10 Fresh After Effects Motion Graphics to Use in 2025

When you use a software like After Effects, there's a million ways you can improve your editing and motion design work.
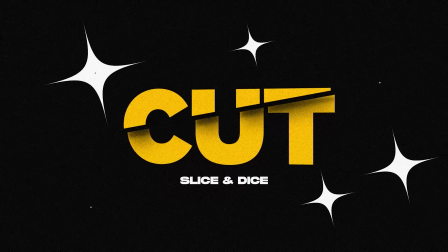So we're going to break down 10 quick and easy ideas that you can implement into your ongoing projects. If you're ready, let this be your After Effects jumpstart to level up your arsenal of motion graphic tricks.
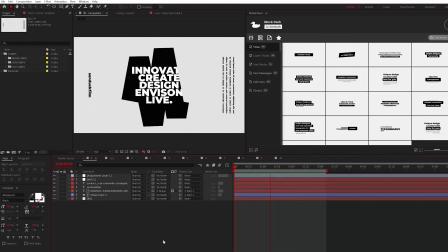Anytime you want to keep things simple, clean, but be slightly abstract, try using this line animation to separate your title or logo from the background.
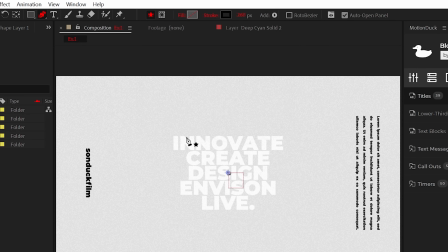To create this, select the pen tool and turn stroke to solid color. From here, draw a single zigzag path to cover your graphics.
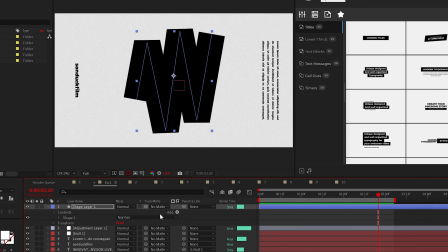Then increase the stroke width like there's no tomorrow, my friend. From here, go to the shape layer and add trim paths.
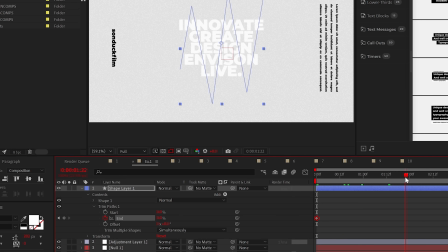Then just animate the end or start percentage from 0 to 100%.
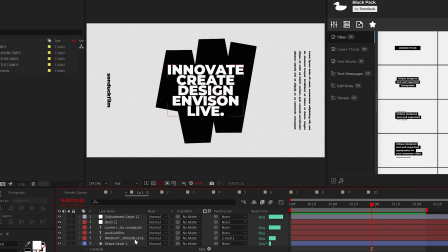And don't forget to make those keyframes easy-ease by hitting F9. Lastly, set your title or logo's track mat to the shape we just created.
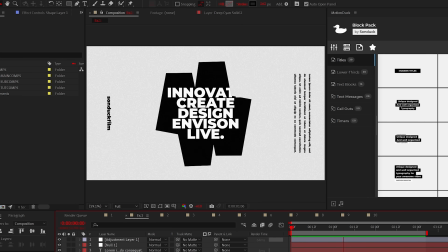And now we have this really cool separator graphic. Do you want to attract more attention to your graphic?
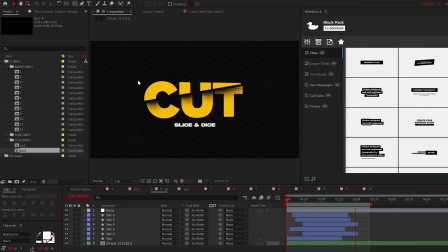Well try adding this flashy star accent. To pull this off, create a rectangle.
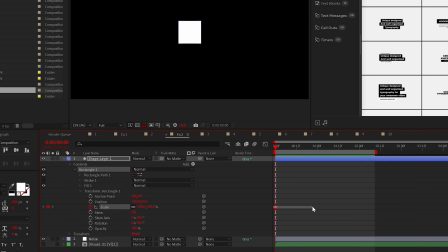Then go to the transform rectangle and animate the scale from 0% to 100%. Then duplicate the rectangle inside the current shape layer and offset the bottom keyframes by a touch.
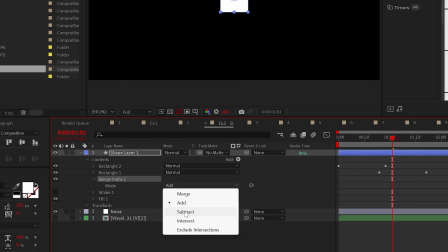Then add merge paths and set the mode to subtract. This will essentially eat up the rectangle.
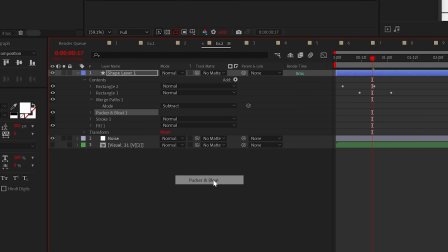To make this a stylized star, add Plucker and Bloat and decrease the amount.
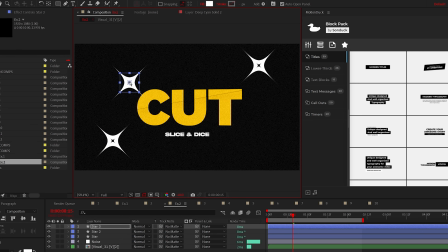Then feel free to duplicate and randomly place this accent graphic around your project for maximum effect.
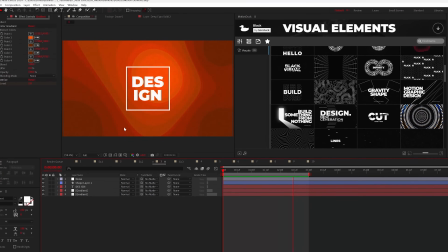Next time you need an interesting gradient styled background, try this quick technique.
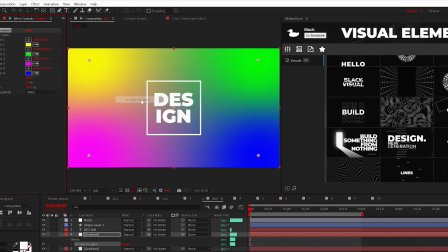Create your gradient design with a gradient ramp effect or just a really cool four color gradient.
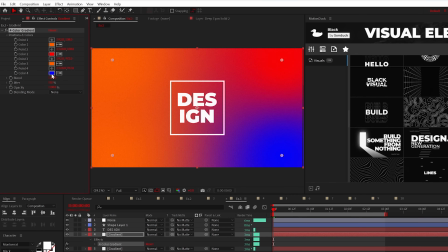Then go to Effect,
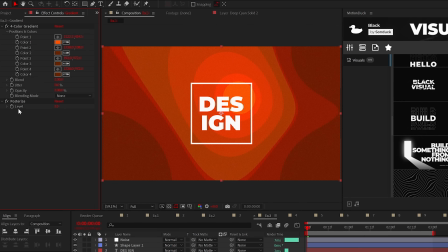Stylize, and add Posterize. animate the level from 10 to any number you want and this will add
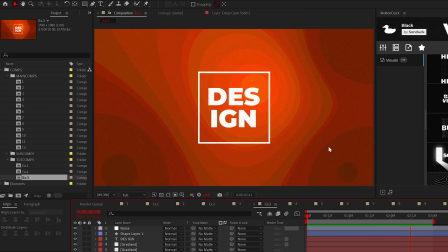movement to your background and give your gradients this nice hard cut if you need a
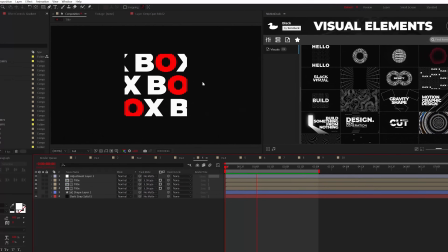creative title element to bring more detail to your project or just want something to be awesome
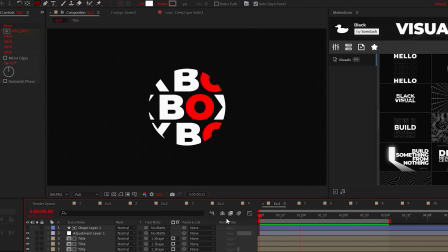here's how you can conform your titles to any shape first pre-compose
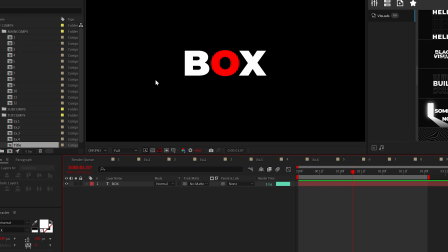your title when it's ready and then go into that composition then go to composition
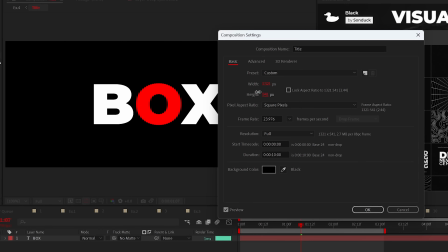settings and adjust a width and height to wrap around your title like
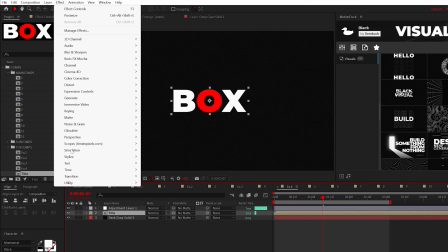this then back in your main composition add the motion tile effect to the
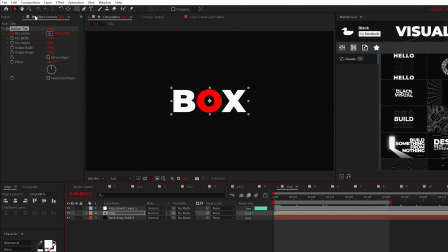title proceed to animate the tile center to seamlessly scroll your text
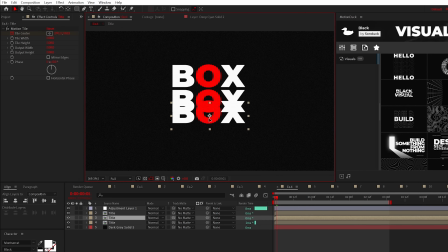by then duplicate your title several times and offset those layers in your timeline
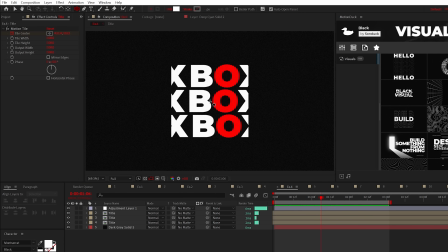lastly create a shape or import a custom shape then
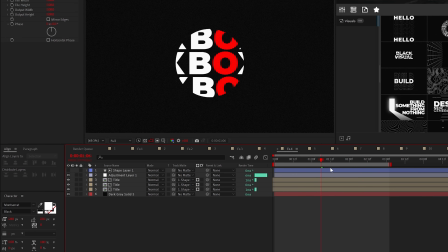set the track mat of each title to that shape layer and just like that you will have a
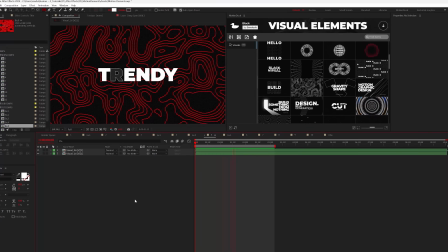seamless shape title here's another cool background element or texture you can use on your graphics.
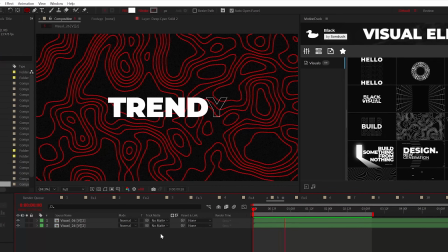This is called a topographic design element and this is easy to create with several effects.
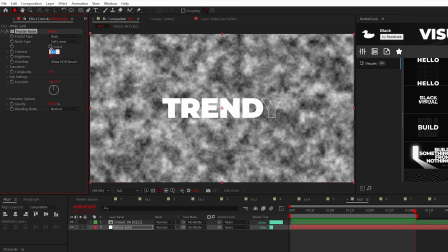On a white solid layer add the fractal noise effect. Set the contrast to 500 and alt click the stopwatch for evolution.
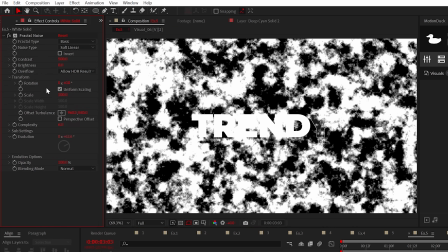Type time asterisk 20. Then go into the transform options and set the scale to 250.
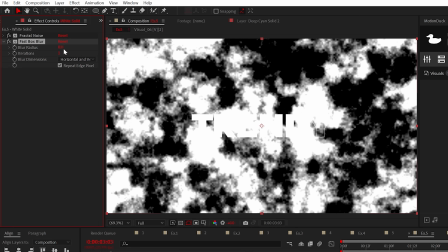Now add the fast box blur effect. Set the radius to 50 and the iterations to two.
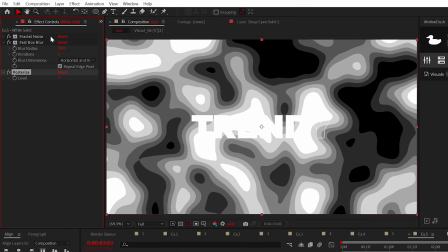Now add posturize like we used before and do nothing. Apply the fine edges effect and do nothing again.
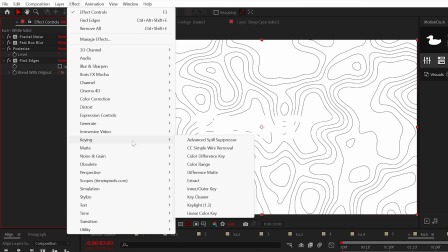Doing nothing is great, right? Now apply the extract effect and set the white point to 250.
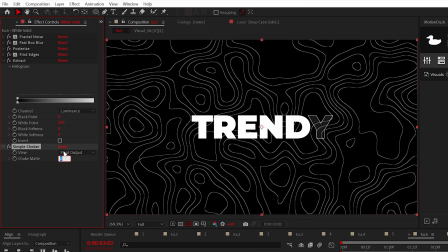Apply the simple choker effect and set the choke mat to negative 3.5.
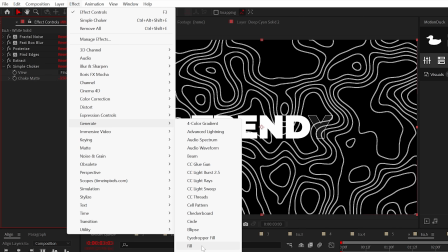And lastly, apply the fill effect and change the color to anything you want.